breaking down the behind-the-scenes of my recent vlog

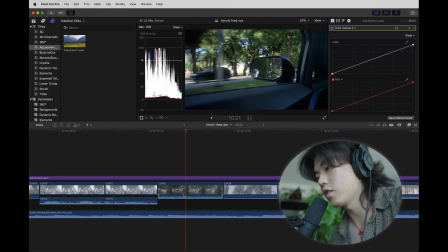249s
So again, filming the shadows and then a streak of light from somewhere.
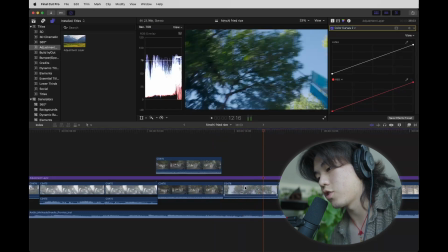256s
I think that looks cinematic. One thing to note about this sequence is the trees actually came before the car.
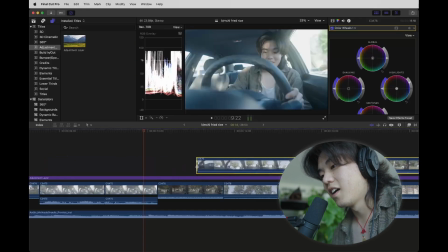265s
Oh wow. Way before the car. Wow. Way before the car shot. So I filmed the trees first, but I rearranged it in this edit because I think it just makes sense to go from car to car.
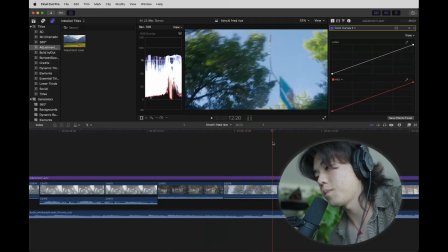282s
The viewer definitely would have figured it out by themselves, but I just made that, like, made it easier for them to do that, I assume.
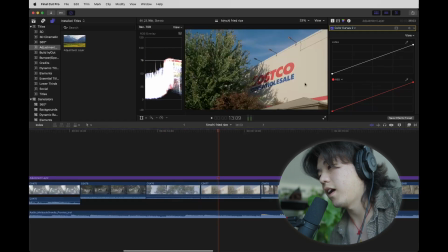290s
This shot is very cool. I don't know, just the color blocking is easy. It's an establishing shot. Lets you know I'm at Costco. I wanted a wider shot initially, but one, I didn't want to stand in the middle of a parking lot, and two,
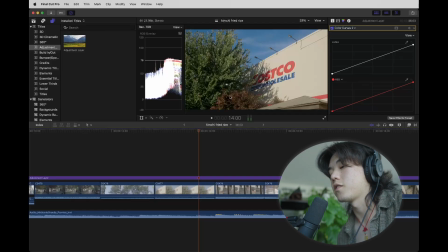307s
this looked really good when I filmed it, so I just moved on quickly. I think that's something that makes the process of filming a lot easier, to just be satisfied with what's decent. And this is better than decent. It's like good, in my opinion.
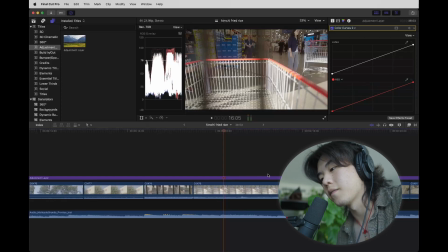325s
This is just an interesting perspective. It also lets you know I have a cart and I'm going in. It's progressing the story, but like we don't linger for very long. The moment we linger here, you hear the blimp. I don't know.
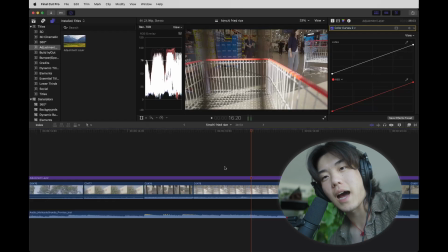339s
If you know, you know. Like there's this kind of like nervous proudness of owning a membership and scanning it to get into a Costco. There's just emotions behind that for me at least, and I wanted to place that into the video.
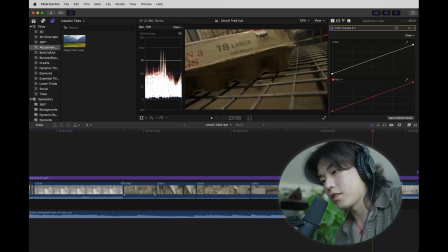357s
Here's the eggs. There's a lot from this scene, so you can see 481, 481, 481. This was all one shot, so I think it's worth talking about why I cut it.
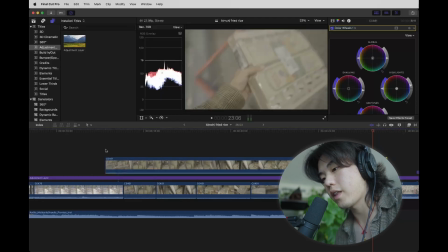369s
Let's just watch it without any cuts first.
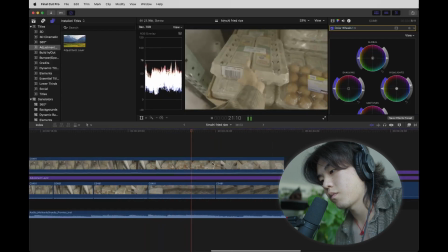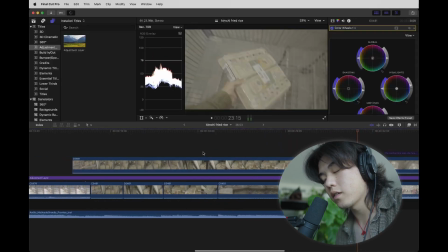379s
So yeah, it takes way too long to tell the same story of,
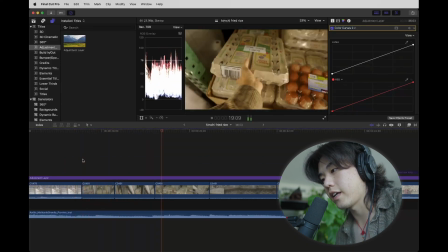386s
hey, I'm at the freezer, look at the eggs, grab the eggs, put them in the cart.
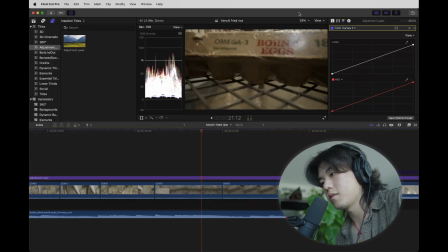392s What kind of eggs are these? This is born 3 eggs, 18 large.
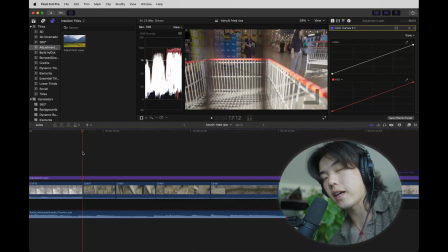398s
So the reason I chose these specific clips, that's it was kind of based on intuition, but I can break it down a little bit.
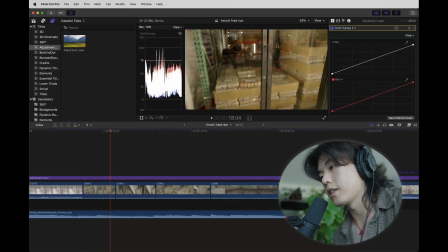406s
I think I like the parts where there's movement. So you get to recognize a freezer or a fridge. I don't know what you call this. And then the next scene is another, it starts on the action again, the door opens, and then
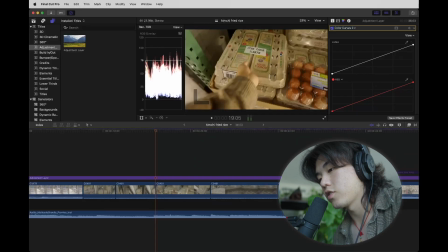423s
the camera focuses onto the eggs. And just as it does, it cuts to me grabbing the eggs.
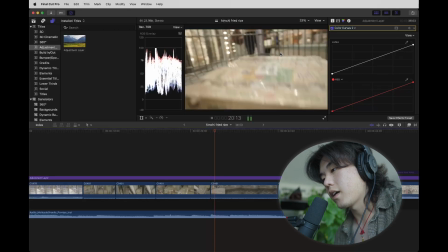430s
So another motion. And then we cut to placing down the camera in the cart.
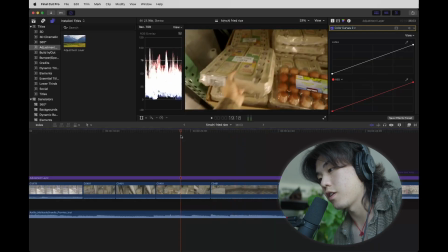436s
That's motion in the camera, which is different than the motion of the subject.
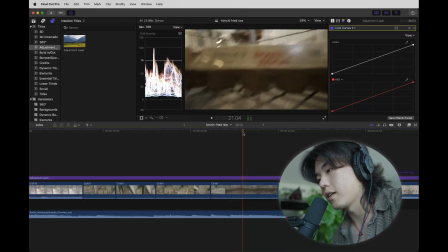442s
It's just another type of motion that adds variety. Drink every time I say motion.
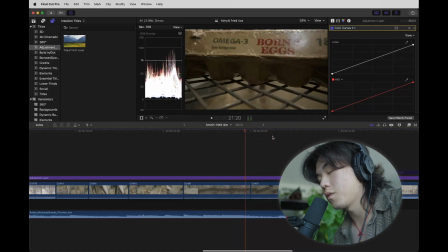449s
It focuses onto the words, drawing the attention, making you read it. Words that appear without you adding them in editing is always cool, because I feel like that just draws people's attentions, at least for me.
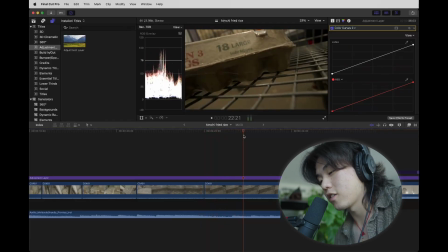464s
The camera just shakes in my cart and moves to 18 large. I thought that was kind of cool, so I kept it in. It just gives more information and details in the story, so I kept that in.
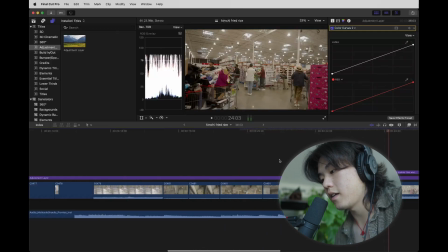476s
So let's watch this sequence again into this cut here.